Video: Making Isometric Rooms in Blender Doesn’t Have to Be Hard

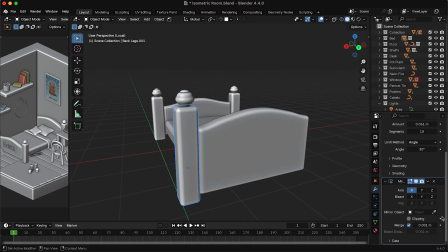3:58 So I used a mirror modifier instead, and then I just set this bed frame as the mirror object, and then it's mirrored over non-destructively, which is super helpful and saves a lot of resources and objects.
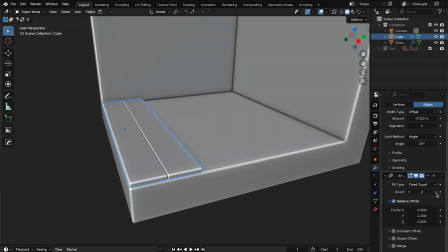4:12 So if you're ever duplicating something over to another side, or you want to have a bunch of those same objects in a row,
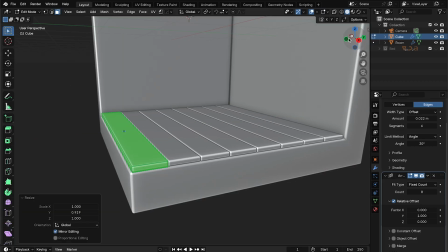4:18 just remember you can always use modifiers which are non-destructive and save a bunch of time and objects.
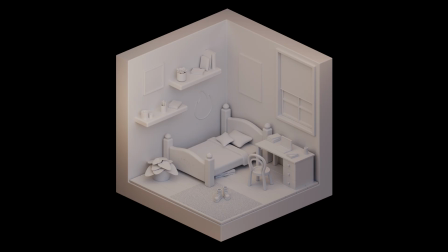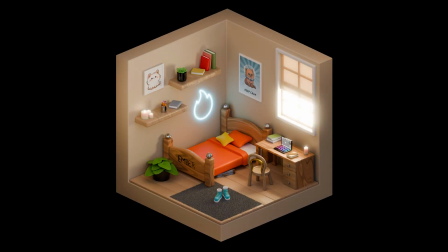4:31 So color is like the main thing that brings this whole scene to life. And you don't normally want to just go around placing random colors on random objects.
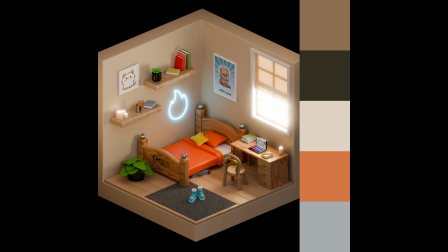4:38 With this scene, I was trying to make it look pretty cozy, so I stuck with more pale colors, and I used a lot of brownish colors.
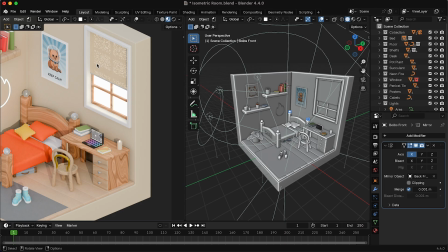4:44 You see, I used brown for the main room, brown for the walls, brown for the floorboards, a
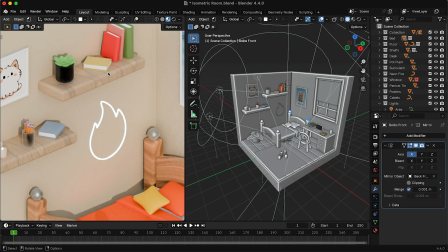4:50 lot of pale wood, and then I did use the occasional few pale colors as well.
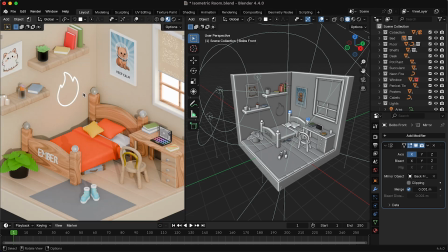4:55 There's also a bunch of online color palette generators, which are also super helpful, but it always depends on your scene. But the one thing I'd recommend is sticking to a color palette or a nice set of colors that you like. Don't just go around adding random colors here and there. So this is where you can really set the atmosphere of the scene.
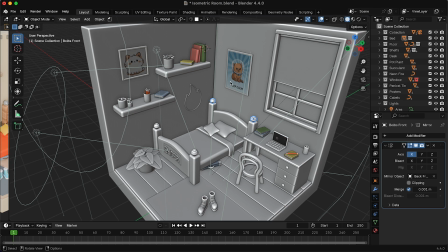5:14 You can tell the person who lives in this room is pretty neat and tidy and obviously likes cats.
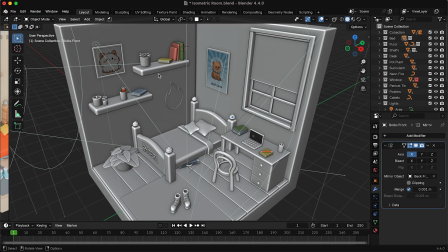5:20 This stage is also one of my favorites, where you can personalize and add a sort of story to your scene.
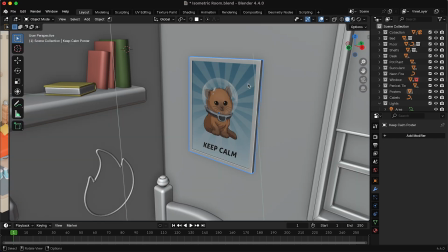5:25 By the way, a little Easter egg here. And some of you might know that this poster is actually from a game.
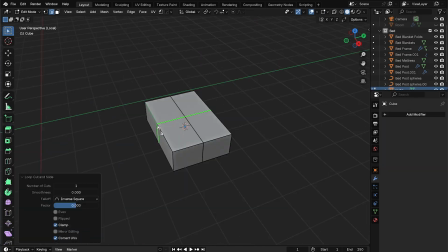5:32 This tip is also pretty important.
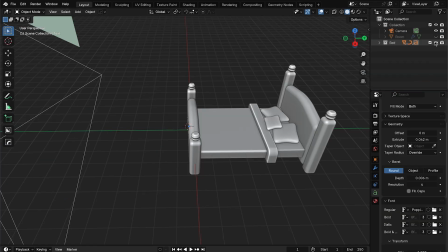5:34 You don't just want to add a bunch of objects that really have no point in being here or make any sense, but you also don't want your scene to be fully empty.
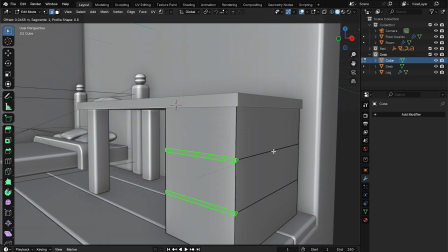5:42 So you need to kind of find a nice balance between having a good amount of objects that kind of tell a rough story and not having too many objects that clutter your scene up.
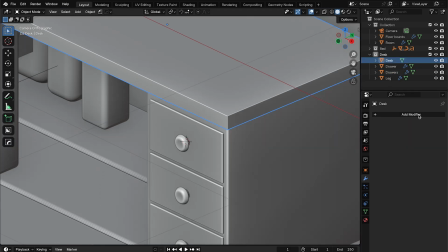5:50 So I try to leave a bit of breathing room where it makes sense and only add new elements if they serve the sort of feel or the story. Less can absolutely be more. And then we have the last tip, which is lighting.
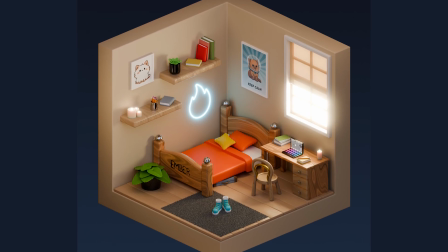6:04 And I'm actually not a big fan of lighting, but I was pretty happy with how this one turned out. And if I turn my lights collection on, you can see I actually have quite a few lights here.
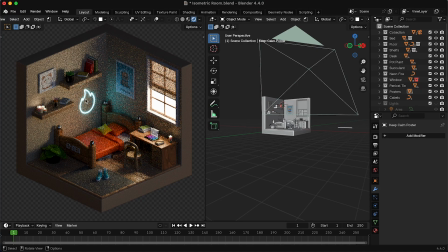6:13 So if I hide my light collection, you can see it's very dark and it doesn't really fit the sort of feel that I was going for. The only main sources I have here at the moment is this neon glowing sign and the window.
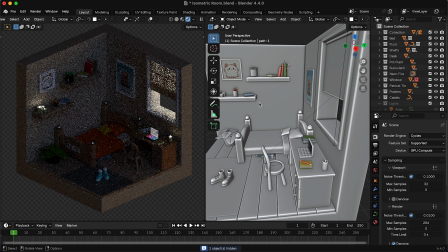6:24 If I hide that and then hide the wall sign, you can see it's completely dark other than the candles.
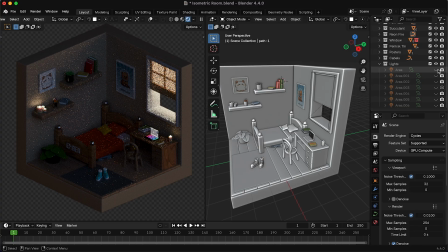6:30 So let's break down some of the lights I added. This one up the top here was a pretty weak one.
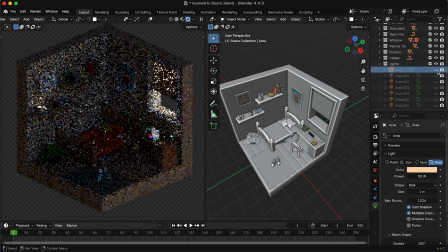6:35 It was only at a power of 50%. But it does add a little bit more of a highlight along the wall here and on the floor here.
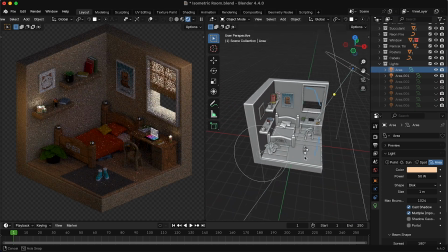6:46 And then the next light is on the opposite side, casting a bit of light on the opposite wall and on the bed. And this one is even weaker. It's only at 25 watts.
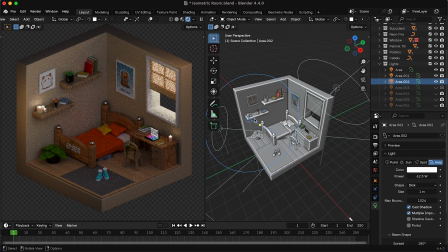6:56 And then here's the main light, which is set to about 60, and it's just kind of filling the whole scene.
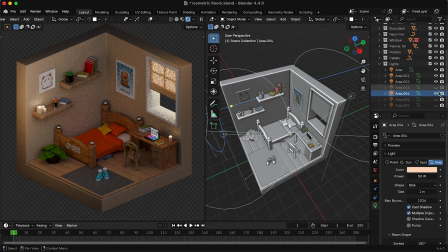7:02 Then we have another 50 watt one pointing at this wall at the back, just to give it a bit more life.
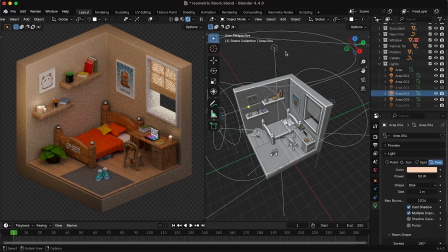7:09 And then we have one from the top, which makes a massive difference, set to 200.
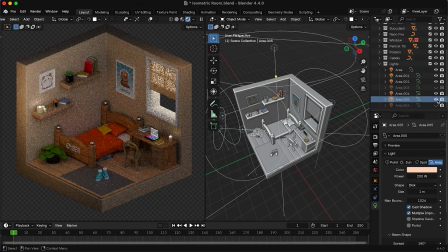7:14 That really fills all the shadows out and makes it a bit less harsh.
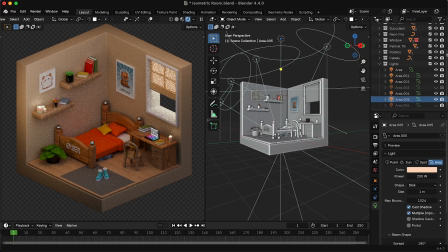7:18 And then I wanted the bottom here to be a little bit brighter, so I added one more shining up from the bottom, also at 200.
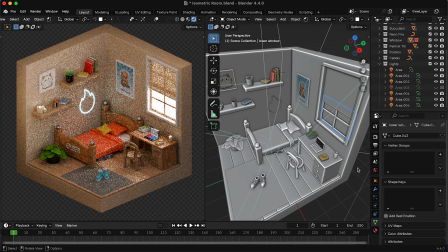7:25 And then when you add in the neon sign and the window, it really brings everything to life.
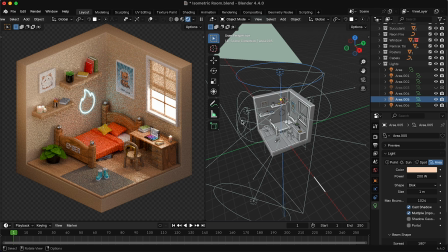7:29 You might have noticed that all my lights have a sort of beige color on them, because I was going for that cozy sort of vibe.
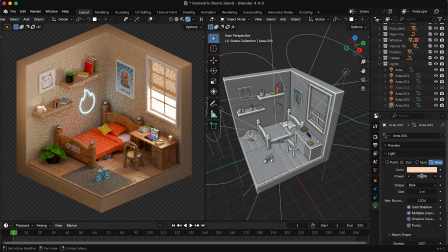7:35 Obviously, if you're going for a nighttime scene, you'd have the power way less and maybe have a light blue color. So my main lighting tip here is just play around with it.
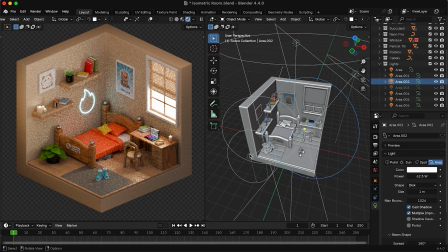7:44 And you normally want one main light pointing at the whole scene, and then you can have a bunch of secondary ones highlighting other sections of the scene that you want.
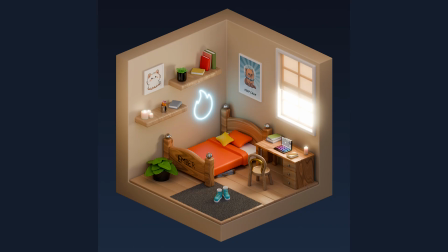7:52 So yeah, that's how I made this isometric room in Blender. Yeah, so once you get the hang of making these sort of things, it becomes really fun.
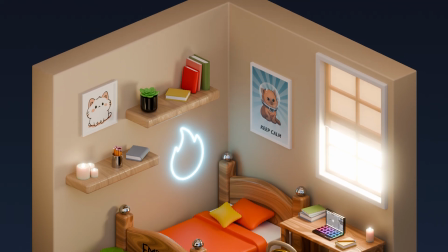7:59 And if you want to see a time lapse or tutorial, maybe drop a like on this video. Hopefully you found something helpful in this video, and if you did, maybe subscribe.